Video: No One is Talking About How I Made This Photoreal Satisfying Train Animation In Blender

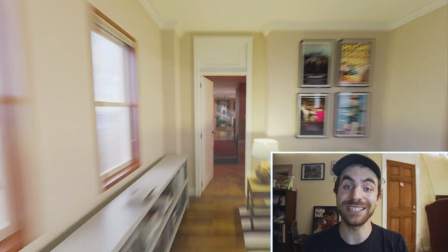0s
Hey, I'm Danny, and here's how I made these shots of a railroad apartment building.
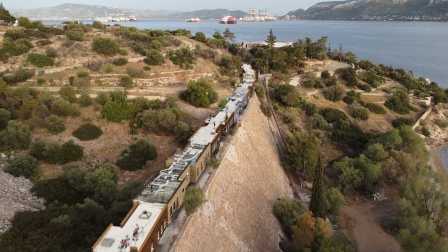3s
If you're unfamiliar with the concept of a railroad apartment, they're a style of apartment commonly found in New York City.
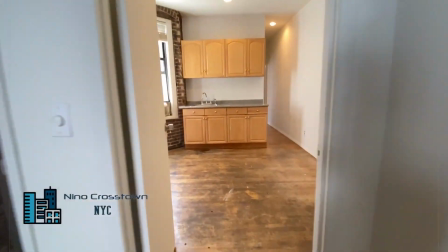10s
They're famous for their lack of hallways and tendency to annoy roommates who have to barge through each other's bedrooms to use the toilet. I thought it would be cool to use VFX to string 10 of them together into a literal moving train.
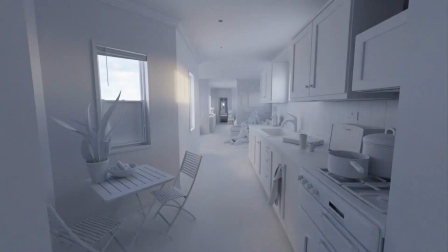22s
So here's how I did it. I knew from the start that this would be two shots. An interior dolly shot passing through as many rooms as I could, and two,
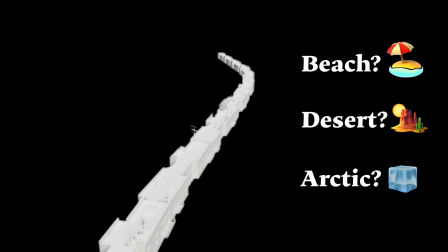30s
an exterior shot revealing that the train is moving through some sort of wilderness. So I found a floor plan of an interesting looking apartment layout and brought it into Blender.
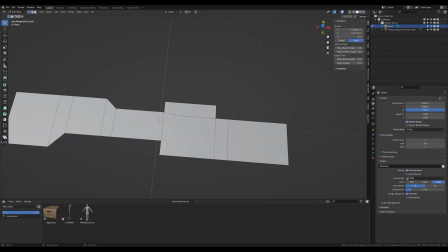39s
I traced all of the walls and then extruded them up.
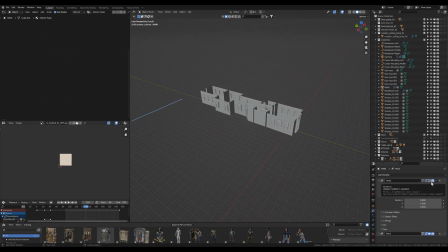42s
I added doors and windows, I tweaked it to my liking, and then all I had to do was add an array modifier.
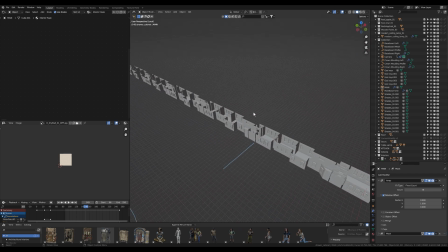49s
There. 10 railroad apartments all joined together. I added more detail to this base structure, crown molding, baseboards.
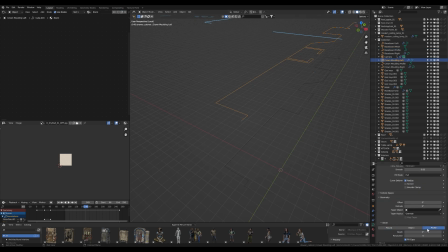56s
I used curves to create a profile for these, and then added another curve to fill the apartments with them. The edge split modifier was crucial here to preserve the face normals.
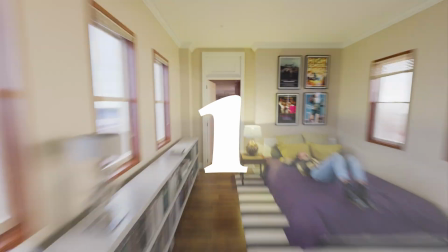67s
After some experimenting, I settled on showing 4 apartments in approximately 10 seconds.
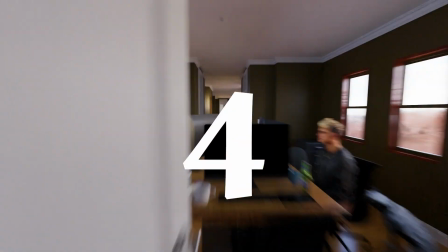73s
Beyond 10 seconds felt like it was dragging on, and showing more than 4 apartments in that time was just way too fast to see anything.
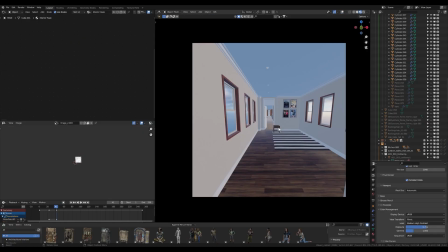80s
Pretty soon I had 10 unfurnished apartments, and all I needed to do was fill it. So I modeled 900 objects, people, beds, cats, chandeliers.
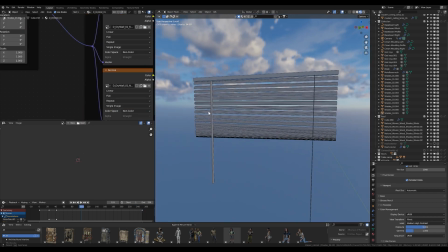89s
Just kidding. I only modeled 3 things. I did these blinds, I did this mail rack, and I made this laundry basket.
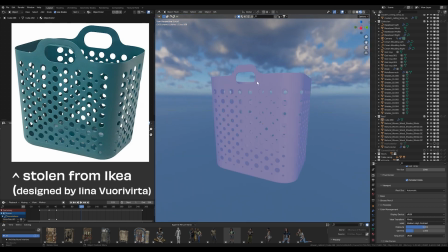96s
And even that was probably a waste of time. This is what Motion Blur turned it into. Instead of spending the next year modeling all these objects, I sourced the other 900 from a few different places.
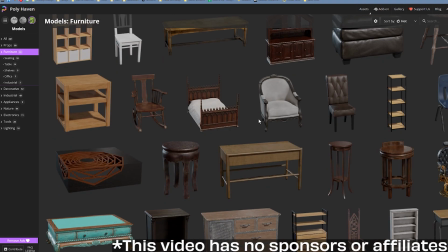108s
And I'll mention a few of them. Polyhaven has really high quality models that are 100% free and public domain.
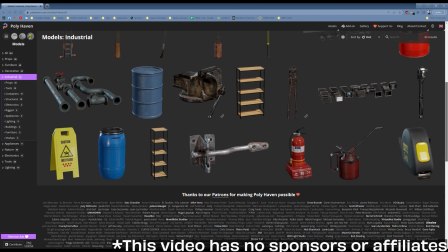115s
Tons of great furniture that was perfect for this project. Polycam is an app for making 3D scans.
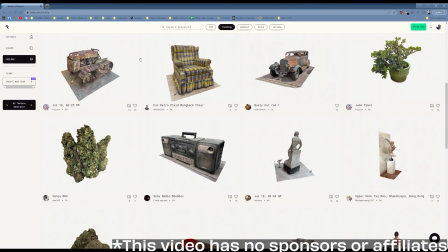120s
I actually scanned my own mail rack here with it. But besides that, it has a huge number of 3D assets all scanned by users that you can download for free.
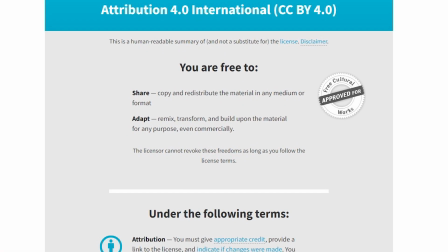129s
These are CC BY, so you do have to give attribution.
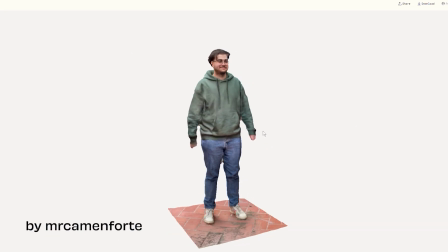132s
You should also use the models with discretion because I get the impression that people have been uploading scans of their friends
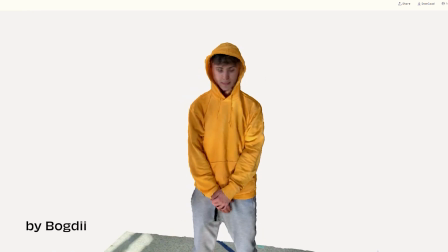138s
and grandparents and children without them really knowing that any random person can download their likeness.
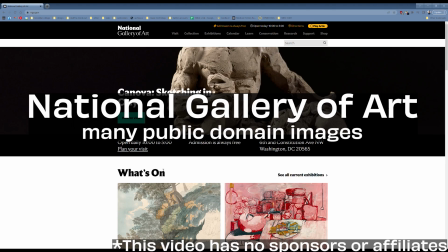144s
Use your own judgment. Finally, I want to shout out the National Gallery of Art.
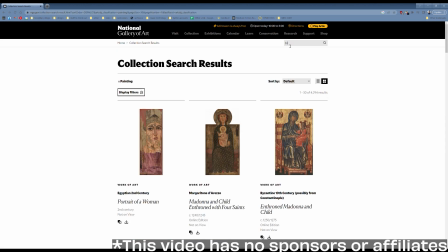148s
I didn't know about this one before this project. I was tempted to fill the walls of these apartments with stupid AI-generated art, but there's really no reason.
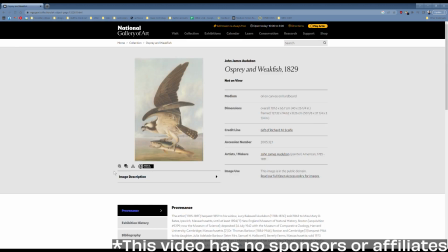157s
This website has a huge amount of free public domain art that's not only better than anything Midjourney can spit out, it's also just faster. I wanted these apartments to feel distinct from each other, but not like separate worlds.
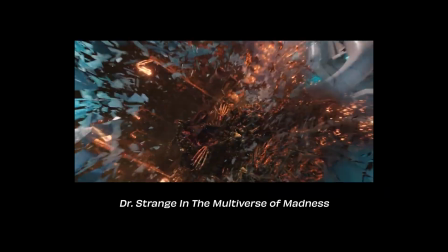170s
I didn't want this to be another meaningless multiverse bullshit thing that's become sort of trite lately.
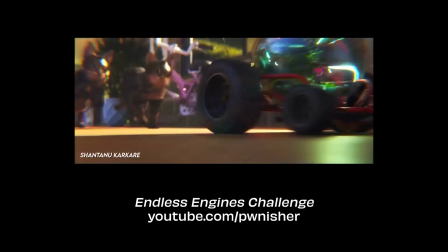176s
Don't get me wrong, there are some really cool renders that explore this kind of thing.
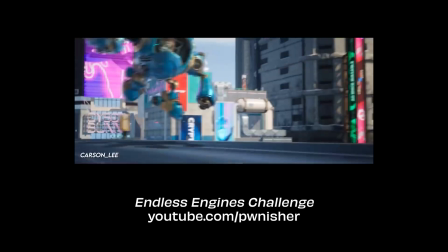180s
Clinton Jones has been doing these community render challenges that are really amazing, that combine all sorts of different art styles together. But for this, I wanted them to be as grounded as possible. So I came up with 4 different apartment styles.
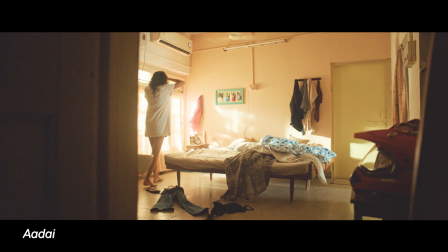194s
A brightly lit millennial or Gen Z apartment with cheap furniture but loud, colorful decorations.
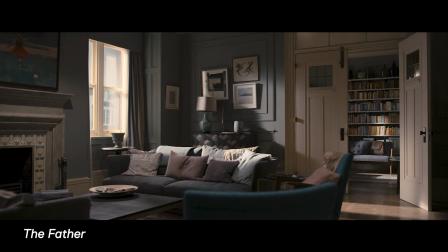200s
A dimly lit baby boomer apartment with more expensive or antique furnishings.
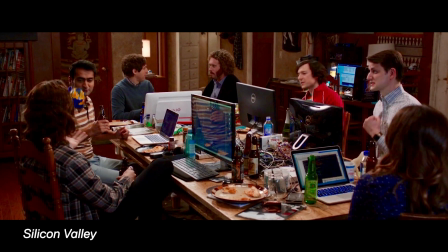205s
A plant-filled apartment, and finally, an apartment occupied by a startup right out of the TV show Silicon Valley.
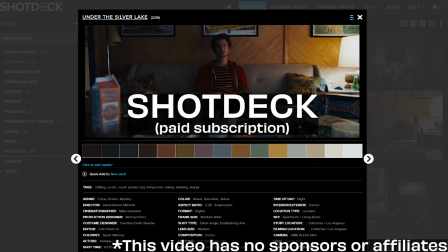212s
I used another website called ShotDick to gather references for lighting and general train environments.
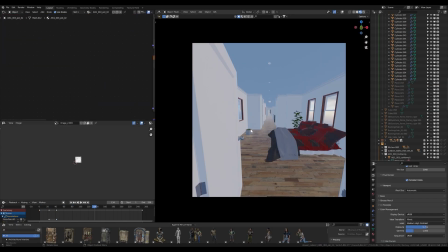219s
So with all of my reference together, I sourced the furniture, decor, art, people, and pets that fit each space, and I filled them up.
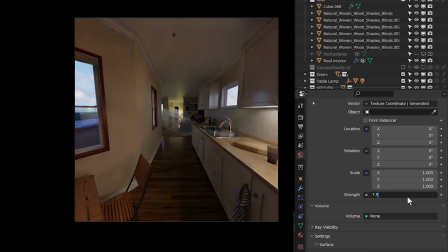226s
To get the lighting that I wanted, I set my environment strength all the way up to 7.
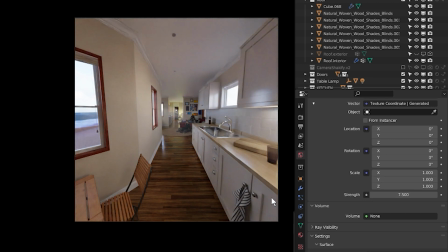230s
Typically this would only be 1 or 2, but I wanted to flood as much light as possible into the train.
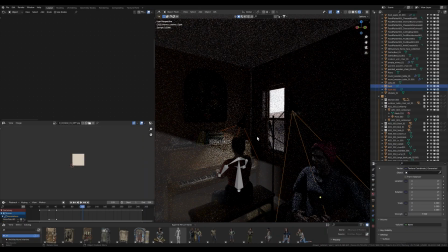235s
I have a few spotlights on the musicians, and I have some volumetric God rays that I'll explain in a second.
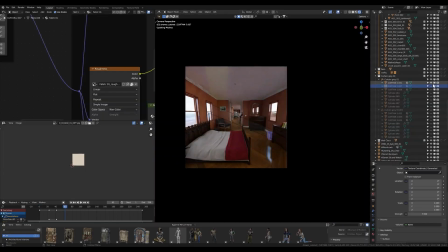241s
But really, this entire thing is lit from the HDRI. I then added curtains to whichever rooms I wanted to be more dimly lit, like this one.